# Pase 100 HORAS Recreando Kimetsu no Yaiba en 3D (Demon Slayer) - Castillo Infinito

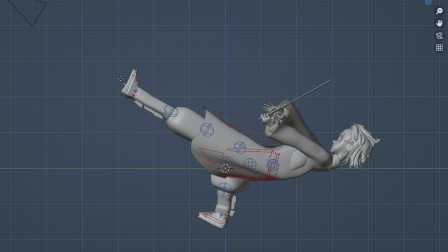Y cuando digo exagerada, es muy exagerada. Agarro este pie de acá, lo estiro, aprieto S para escalar y hacerlo más grande.
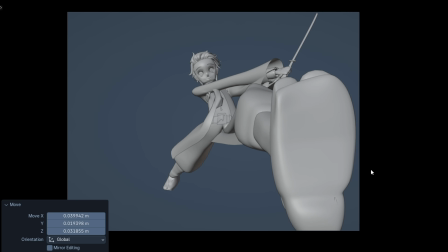Dejamos el pie bien cerca de la cámara. Y así es como se engaña al espectador. El cuerpo lo rotamos para que siga las líneas de acción que tiene Tanjiro al caer Ya
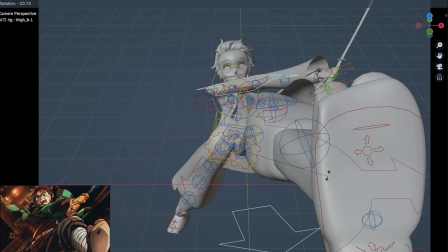que debemos respetar los fundamentos del dibujo al usar el 3D también Ya que sin estas líneas acá,
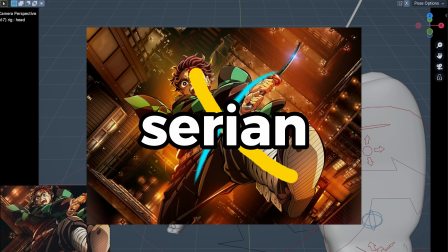la mayoría de las animaciones, ya sean 2D o 3D, serían una mierda Exageramos mucho más las manos,
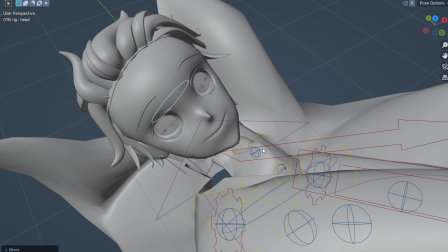exageramos el cuello junto con la cabeza Y esta sería su posición final Lo sé,
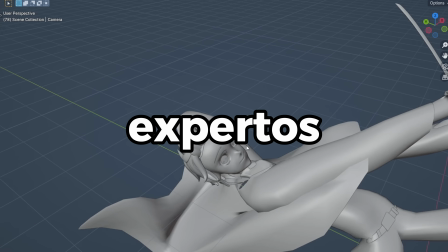quedó muy raro y algo creepy Pero es lo que todos los expertos en la industria de la animación hacen De formar
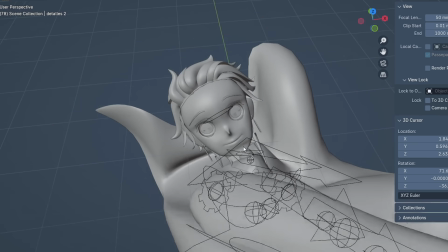personajes 3D para que luzcan más anime Esta cara de relax que tiene Tanjiro, hay que sacársela Ya que realmente,
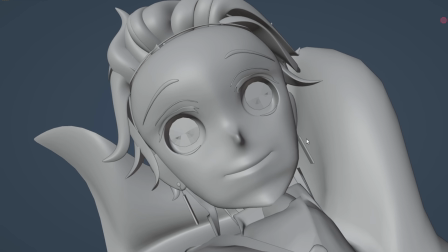ahora tuviera que estar con una expresión de enojo y sorpresa amarga
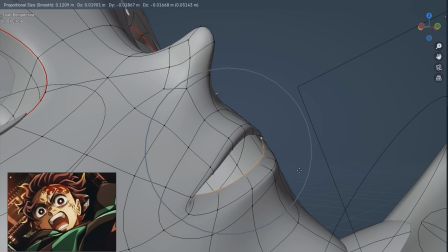Rápidamente, creamos la expresión de la boca Aunque tenía pensado hacerlo con unos controladores Al final de cuentas no lo hice,
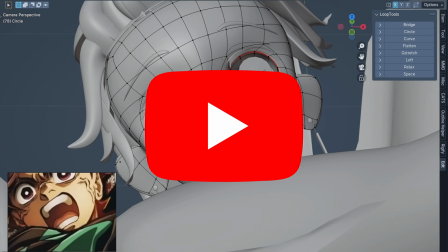porque no tenía sentido Ya que Tanjiro solo va a estar en esta pose Y es para un video de YouTube No hace falta que le agregue un riff profesional y me demore otras 100 horas más en hacerlo Aparte,
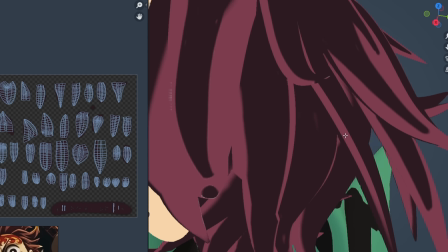si es solo para un frame estático, ¿por qué romperse la cabeza, cierto? Después de tantas horas de estar texturizando el pelo como loco Me di cuenta que, realmente,
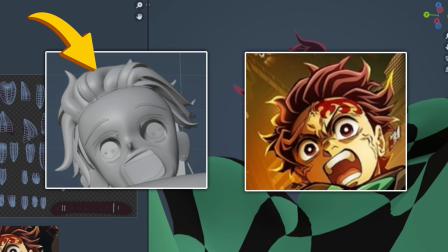todo lo que hice no valió la pena Ya que miren esta comparación de acá Los pelos están apuntando hacia otra dirección Y ni hasta los colores son los mismos Es más,
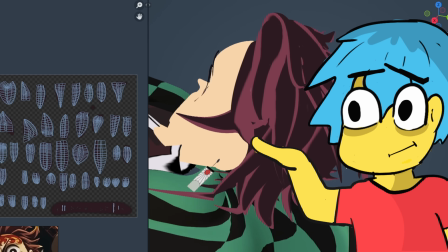los pelos de atrás ni siquiera se ven Así que ahí se van mis horas de trabajo En hacer un cabello profesional que se vea bien de todos los ángulos Fallé completamente la
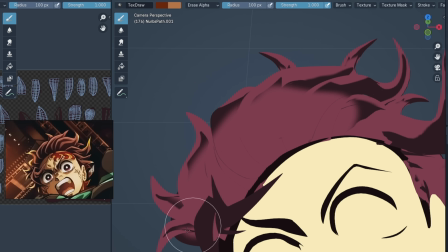filosofía de trabajar inteligente No duro Vuelvo a pintar todo el pelo Agregándole los mismos colores de la referencia Haciéndolo directamente en
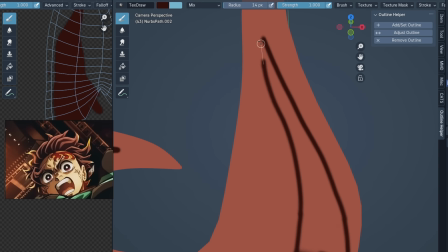su forma final Como debería haberlo hecho en un principio
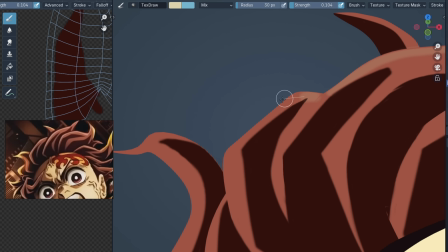Texturizo las puntas de los pelos Dándole esos reflejos amarillos y blancos de la escena Aunque sí, esto también se pudo haber hecho procedural y realmente no es mucho trabajo.
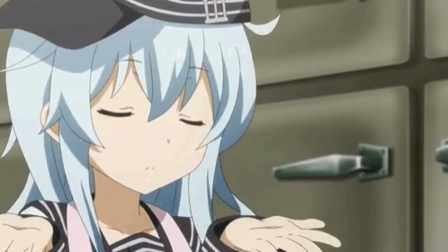Pero de igual manera quería texturizar todo a mano, ya que como solo va a ser una imagen, tampoco quería meterle mucha ingeniería.
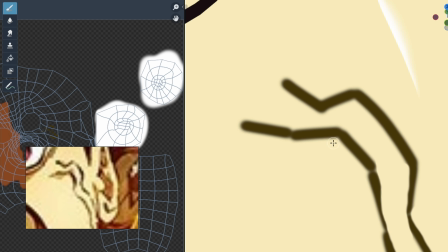Pintamos la cara, le damos sombras, reflejos y contornos bien marcados, de tal manera que nos quede así.
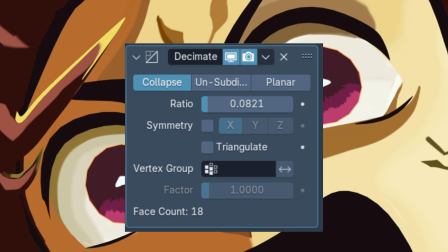Los ojos son demasiado redondos así como están, pero con el Magifier Decimate podemos reducir la cantidad de vértices del círculo y hacer que luzcan más cuadrados.
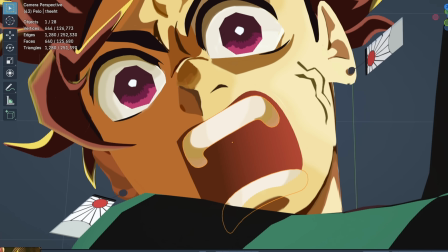Agregamos esta textura con degradés rojos en el interior de la boca. pintamos los dientes y ahí tenemos el rostro final agregamos un par de líneas por acá así
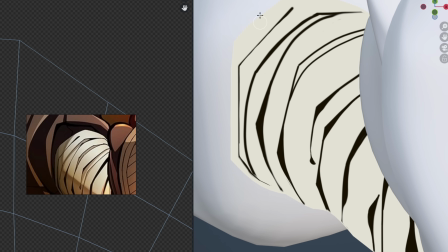creamos esta sección y luego le agregamos otra capa para así añadirle
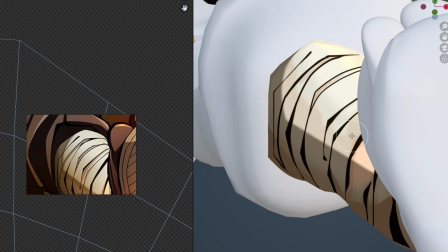la sombra cortante esta que tiene acá para el pie pintamos el color base
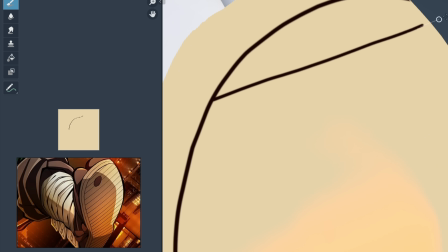agregamos un degradé dibujamos unas líneas con el pincel estabilizado agregamos la sombra
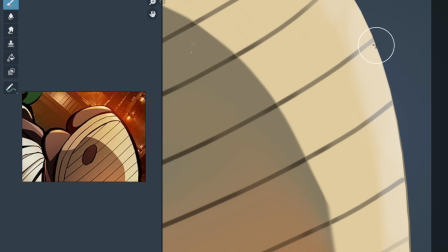dibujamos los reflejos amarillos y blancos de acá hacemos el mismo procedimiento para los dedos y voilà,
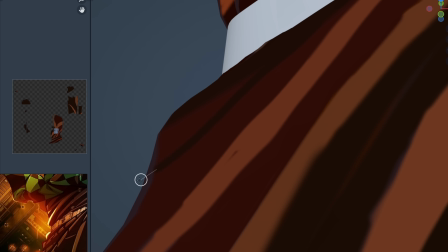ahí tenemos todo el pie ya texturizado. El traje sigue el mismo concepto, son trazos gruesos de color sin degrader alguno,
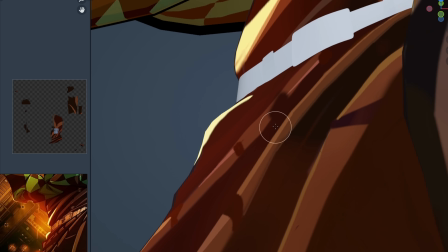después sí que le agregue otra capa arriba para así darle esos reflejos necesarios de la escena.
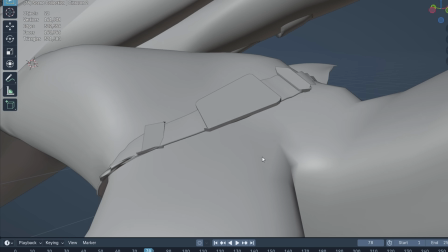El cinturón lo tuve que volver a crear ya que este estaba todo estirado y feo y aparte era más fácil empezar de cero que tener que arreglarlo.
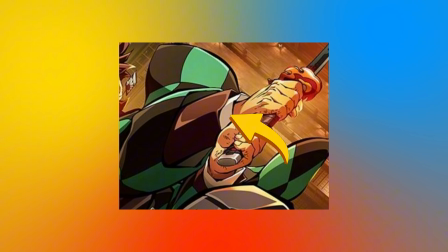Ranjiro tiene dos mangas, esta de acá que es del traje y otra que es blanca. estas fueron más fáciles de pintar que el resto del cuerpo pinto la base agregó
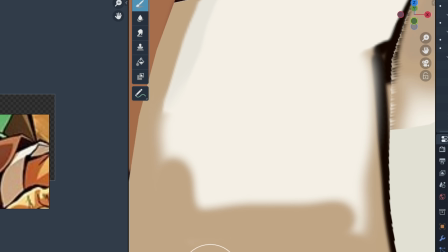unos reflejos sombras y más reflejos repito el mismo proceso para la otra manga y listo ahí tenemos las dos mangas pintadas texturizar las
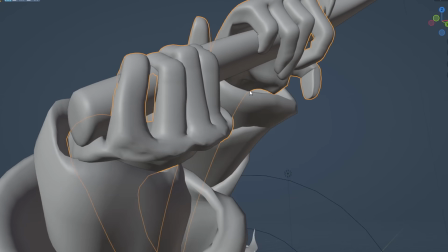manos siempre es uno de los mayores retos ya que las manos base no inspiran mucha belleza que digamos y mucho menos cuando no le hiciste una buena retopología
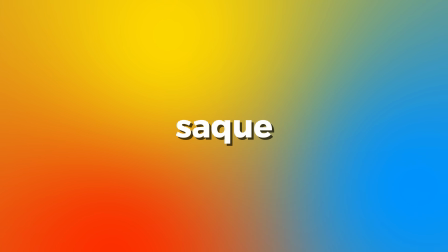por intentar hacer el proyecto en poco tiempo así que saque una herramienta sencilla pero poderosa para mejorar esta aberración.
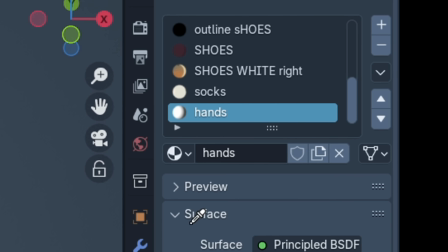El Shading. Primero tomo el color de las manos con el eyedropper a partir de la imagen. Este será su color base.
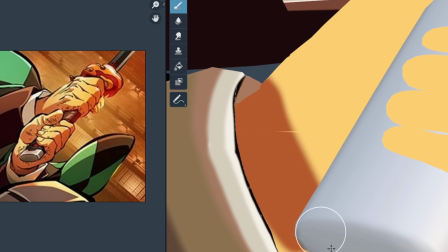Vuelvo a extraer el color de las sombras a partir de la referencia y pinto un par de sombras por acá,
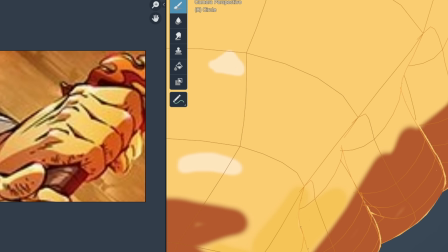otras sombras por allá y finalmente le agrego los reflejos adecuados. A estas alturas, después de estar horas y horas pintando únicamente las manos,
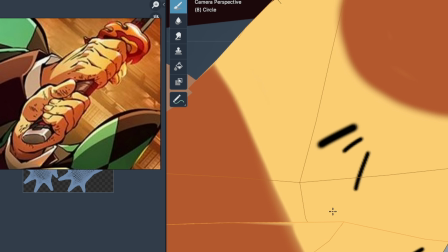estoy sorprendido de cómo un simple texturizado puede transformar algo feo a algo decente que digamos.
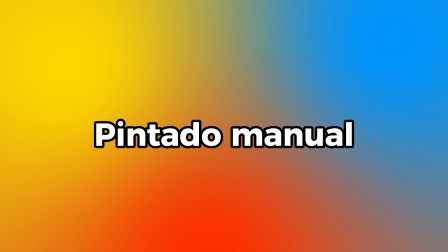Ya a estas alturas del proyecto estaba perdiendo la cordura total con tanto pintado manual así que decidí texturizar la espada Nichirin lo más rápido posible.
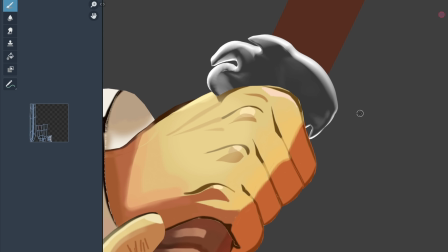Le agrego color base al mango y unos pequeños detalles. Luego pinto esta cosa que no tengo ni idea como se llama pero pasó de esto a esto.